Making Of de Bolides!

Je suis Baptiste Brice, le compositeur. Je suis Antonin Raffin, le réalisateur. Et Nicolas Royer, le directeur de la production. Donc, nous sommes rencontrés dans le cadre des études de Antonin et de Nicolas en audiovisuel au lycée Jean 23, ce qui nous a donné en fait l'envie d'aller plus loin et de collaborer dans le cadre d'un projet plus professionnel en fait. C'était pour faire au départ donc un ciné-concert avec un orchestre. Et comme Baptiste est le compositeur, ça tombait bien. Tout à fait, et c'était l'occasion aussi d'inclure Nicolas. Pour monter un tel projet, il faut des finances, il faut les trouver, et il faut calculer, enfin je te laisse en parler. Donc en fait, mon travail, ça a été de mettre en place les financements sur Ulule, qui est un site où les gens peuvent faire des dons pour soutenir différents projets. Et donc c'est là-dessus qu'on a pu expliquer le projet Bolide, l'aventure Bolide, et ensuite pouvoir mettre en œuvre l'enregistrement de la musique, etc. Voilà. Pour le scénario, on est allé déjà chercher donc les petites voitures chez le collectionneur. Ouais, un collectionneur non maniaque qui nous a spontanément Heureusement. prêté sa collection. C'est très sympathique. Merci à Jean-Luc Schmitt. On avait donc toutes les petites voitures, on les a un peu toutes déballées pour avoir un peu une idée de ce qu'on pouvait faire avec. Et donc on a écrit le scénario à trois. Et puis quand même avec à la base cette histoire de course-poursuite, un petit peu transposer la fameuse fable de La Fontaine sur le lièvre et la tortue, c'était un petit peu le clin d'œil qu'on cherchait à obtenir.
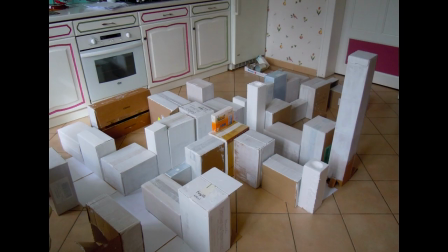2:13 Pour les décors, on a déjà récupéré beaucoup de carton qu'on a ensuite peint avec du gesso.
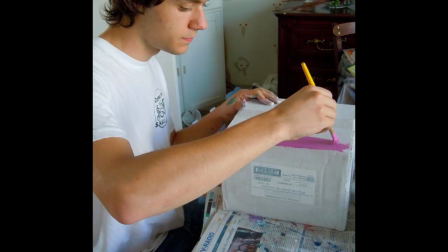2:17 Donc c'est une peinture d'accroche blanche qui permet également d'effacer les inscriptions qui étaient sur les cartons.
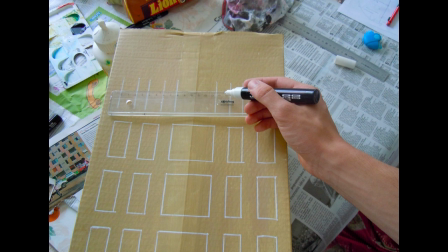2:23 Antoine Mathieu a apporté sa touche artistique.
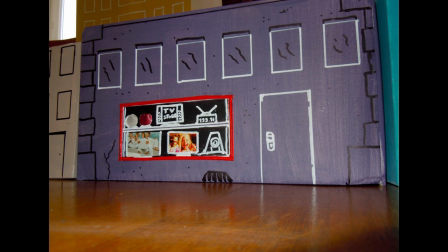2:26 C'est lui qui a par exemple peint certains cartons pour les faire ressembler à des restaurants ou bien à des magasins. Pour la piste de rallye,
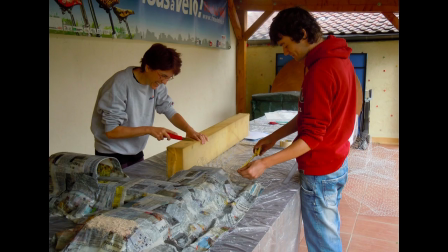2:39 j'ai déjà fait un pré-circuit avec des feuilles A4 pour pouvoir avoir déjà un peu le résultat et savoir quelle dimension prendre.
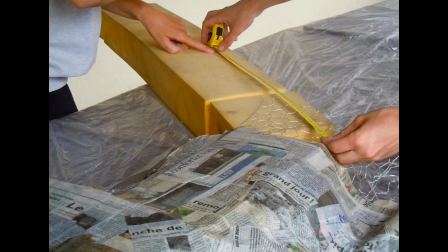2:47 Ce circuit a été réalisé entièrement en papier mâché.
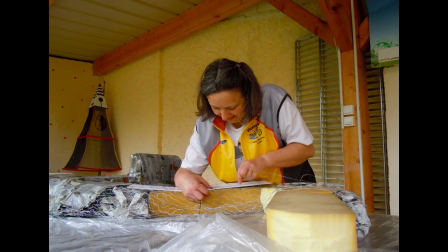2:51 Pour la structure, on a utilisé du grillage et des mousses, et par-dessus, on mettait de la colle et du papier journal.
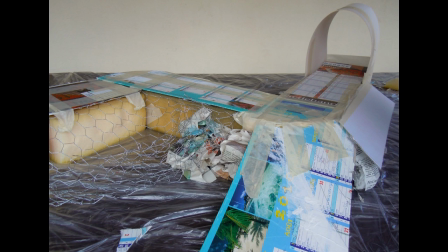2:59 En plus de Sylvie Raffin, il y avait donc aussi Anne Brice qui m'a aidé pour réaliser ce circuit, donc en papier mâché.
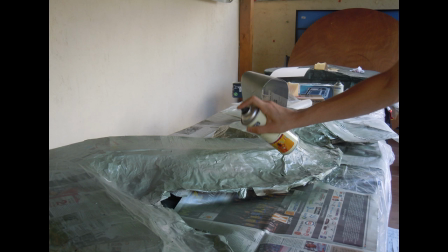3:06 Pour habiller cette piste de rallye, on a utilisé deux bombes de peinture.
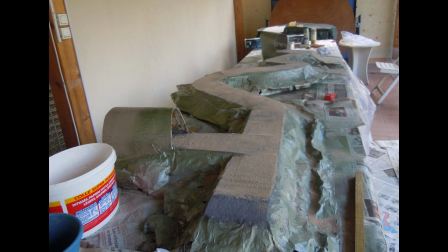3:10 À l'image, on voit les différentes étapes pour faire le revêtement. Pour le tournage, au niveau du matériel, donc j'ai utilisé un appareil photo réflexe relié à l'ordinateur, deux mandarines,
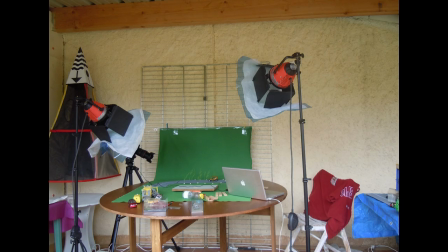3:23 donc c'est deux projecteurs avec deux filtres dessus, dont une gélatine bleue pour avoir une lumière qui se rapproche de la lumière du soleil.
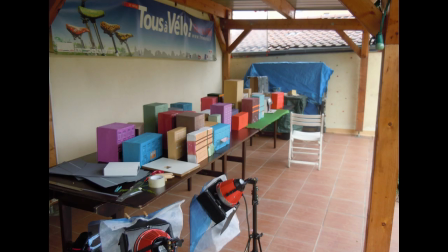3:30 J'ai également donc utilisé le logiciel Dragon Stop Motion, qui est maintenant le logiciel Dragon Frame.
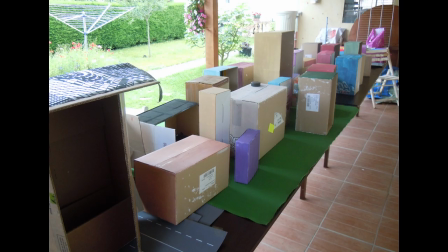3:36 Donc c'est un logiciel dédié au stop motion qui me facilite la prise de vue.
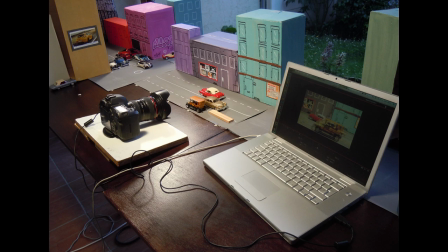3:41 Pour déplacer de la même distance les petites voitures entre deux photos, donc j'avais marqué des caplas avec différentes marques,
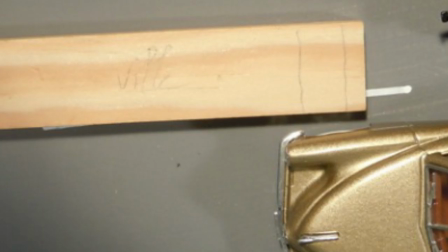3:49 par exemple pour la ville ou pour les camions, et ça me permettait donc d'avoir une vitesse constante à l'arrivée.
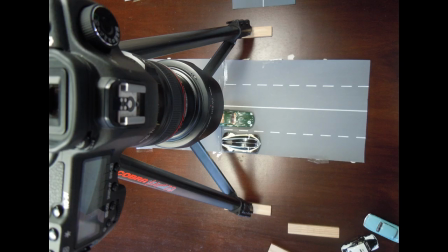3:55 Donc le logiciel que j'utilise me permet de voir l'image d'avant et l'image d'après. Donc c'est ce qui s'appelle l'onion skin, ou en français la vue en pelure d'oignon.
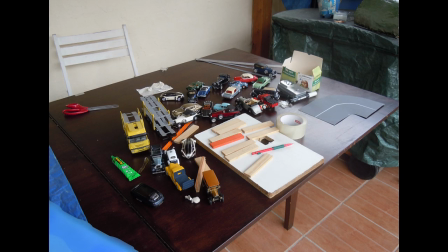4:03 J'ai également utilisé beaucoup de pâte à fixe, donc pour par exemple fixer toutes les routes qui étaient également fixées avec du scotch.
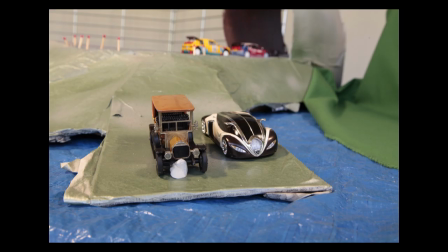4:10 Et ça m'a permis notamment de faire tous les trucages, par exemple la chute de la vieille voiture dans le virage du rallye.
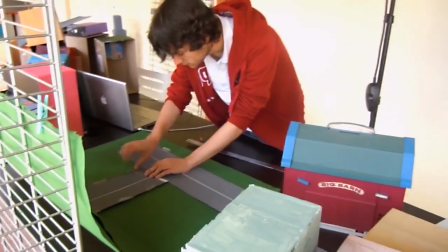4:22 Donc avant de pouvoir prendre des photos, il faut déjà mettre en place le décor.